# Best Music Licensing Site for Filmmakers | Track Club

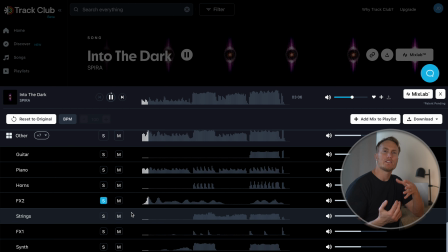4:05 So I started off by going into the mix lab for Into the Dark, and I just started to go through and listen to each one of the stems, and instantly I found this synth sounding melody which would be perfect to introduce the video itself, and so that's what I used.
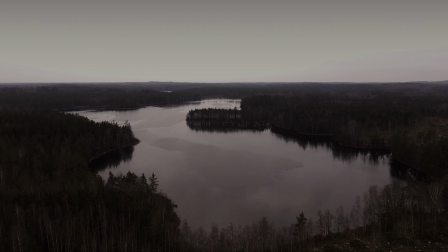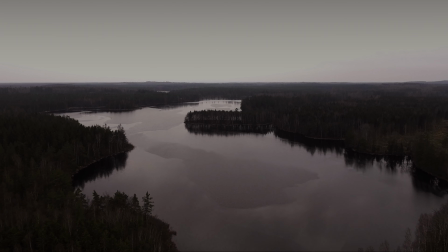4:25 I used to think these woods were so beautiful when the sun was low.
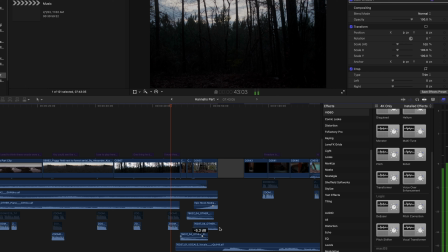4:29 After we kind of let that emotion build a little bit, then we added 3 piano keys that had a creepy sound to them. And I was thinking at the time, I'm just gonna edit 3 different shots to set the scene. So it looks like this.
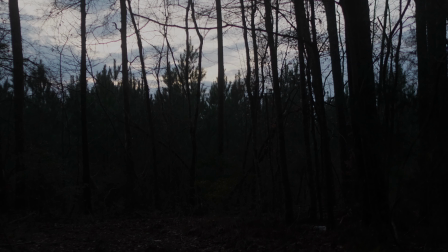4:44 As I know these woods better than he does.
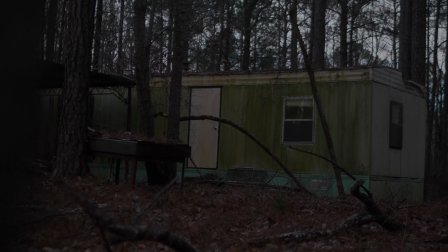Then we introduced the vocals as we proceeded closer to the escape scene. But I can't look away.
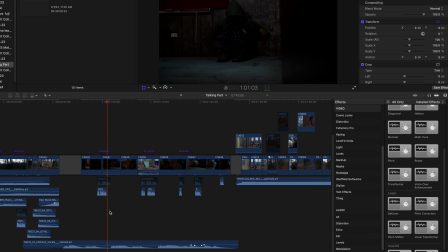5:01 Freedom is in the eye of the beholder.
Nowhere to turn to,
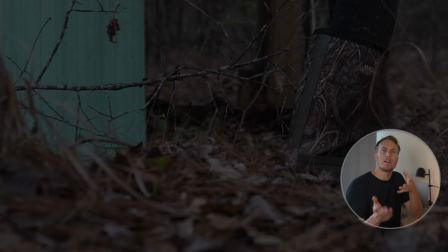5:08 no place to I actually acapella'd the singing vocals under the voiceover and throughout the rest of the establishing scene sequence.
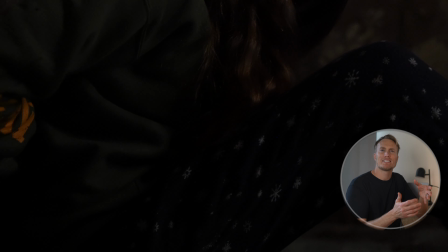5:15 At this point, we're just building a score that will climax as she escapes, and that's exactly what we did.
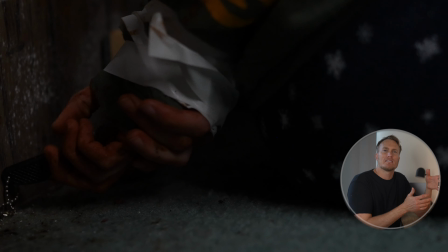5:22 At this point, I ended up using the entire mix because I wanted the music to be as full as possible during the chase.
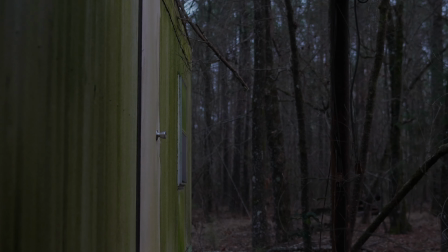5:29 into the dark.
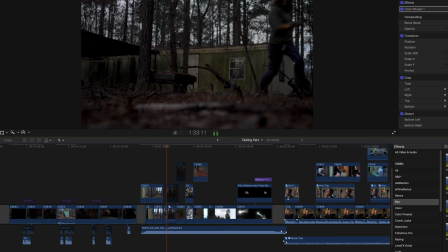To give you some context of what it would have sounded like if I was just to drop this entire song into the timeline, this is what it would have sounded like.
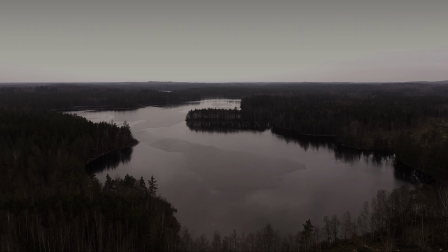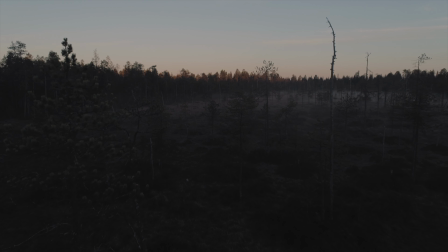5:55 You stayed in the shadows, but I can't look away. Nowhere to turn to.
Let me show you another video where I did the same thing, where I used a fully customized song and kind of danced around what I was saying. Just listen to how I put these bells in different spots before the main video finally picks up.
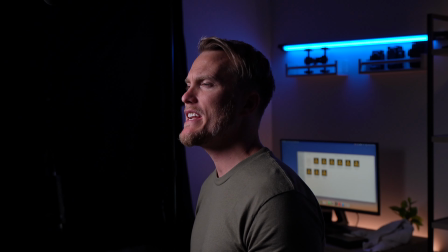6:21 I started posting to my channel regularly in June of 2020, and from then until August 2022, my channel sat in a stagnant state of slow growth.
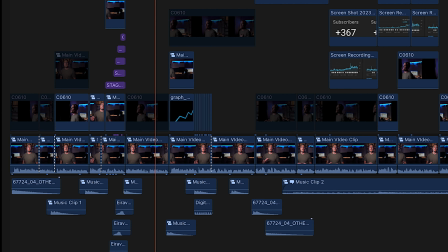6:30 I was only posting videos on topics based on what interested me, but when I realized my numbers hadn't grown much, I decided to reevaluate what would be the best course moving forward for me and my channel.
Track Club's music quality is exceptionally high.
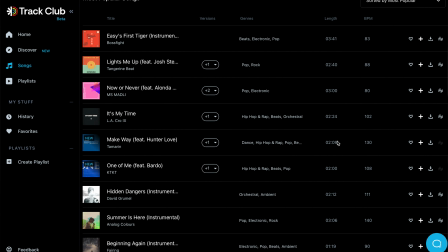6:43 It's music you'd actually listen to, made by real artists. Their library is hyper curated.
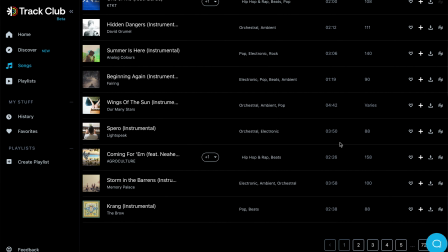6:48 You don't have to weed through a ton of bad options just to find that one good one. This is something that I've had to deal with in the past.
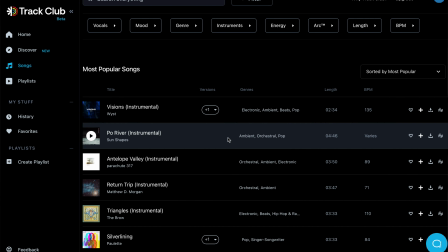6:54 I would literally have to spend hours looking for that perfect song, and I have not found that to be the case with Track Club. Don't forget that the music shouldn't be an afterthought. A good song can take your content to the next level.
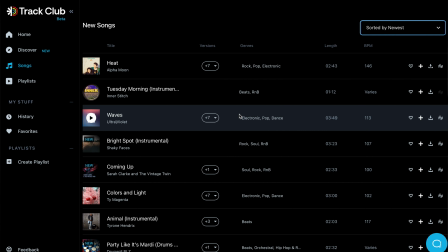7:06 Something I can see a beginner might be afraid of is just how overwhelming finding the right song can be when there's thousands of songs to choose from. Let me show you my workflow on how I search for the proper music that I think will fit the video well. Here's a pro tip. Look for the music before you even start the script. You'll thank me later.
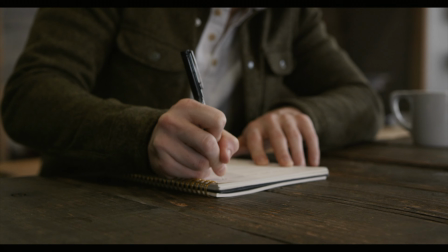7:24 There's nothing like hearing a song as you're scripting.
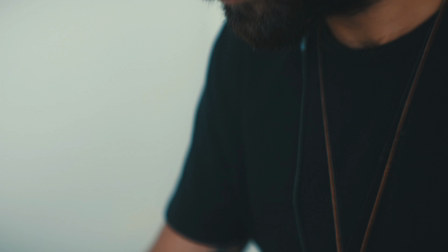7:26 Once you start to let that creative juice start to flow, you almost can't stop, and you come up with some great thoughts rather than just trying to script in silence.
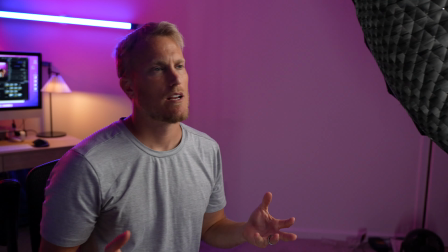7:35 I try to do this on every one of my videos, but sometimes I don't have the time to. All right, so here we have a video that I haven't scored yet. Like I said, normally I would go out and pick my music before I even shoot the video, but for training purposes only, let's pretend like the video's already shot and we have to go out now and figure out which music is gonna go good with this video. Like I said, normally I wouldn't create a video until both the music has been picked and the thumbnail is made. But for the purposes of sharing with you my process, let's just pretend like I don't already have this video shot and scripted.
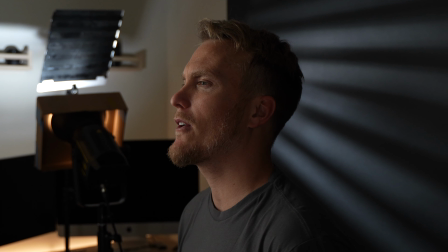8:06 Right off the top, let me know which one of these two cameras you like better, and then edit your comment by the end if I change your mind.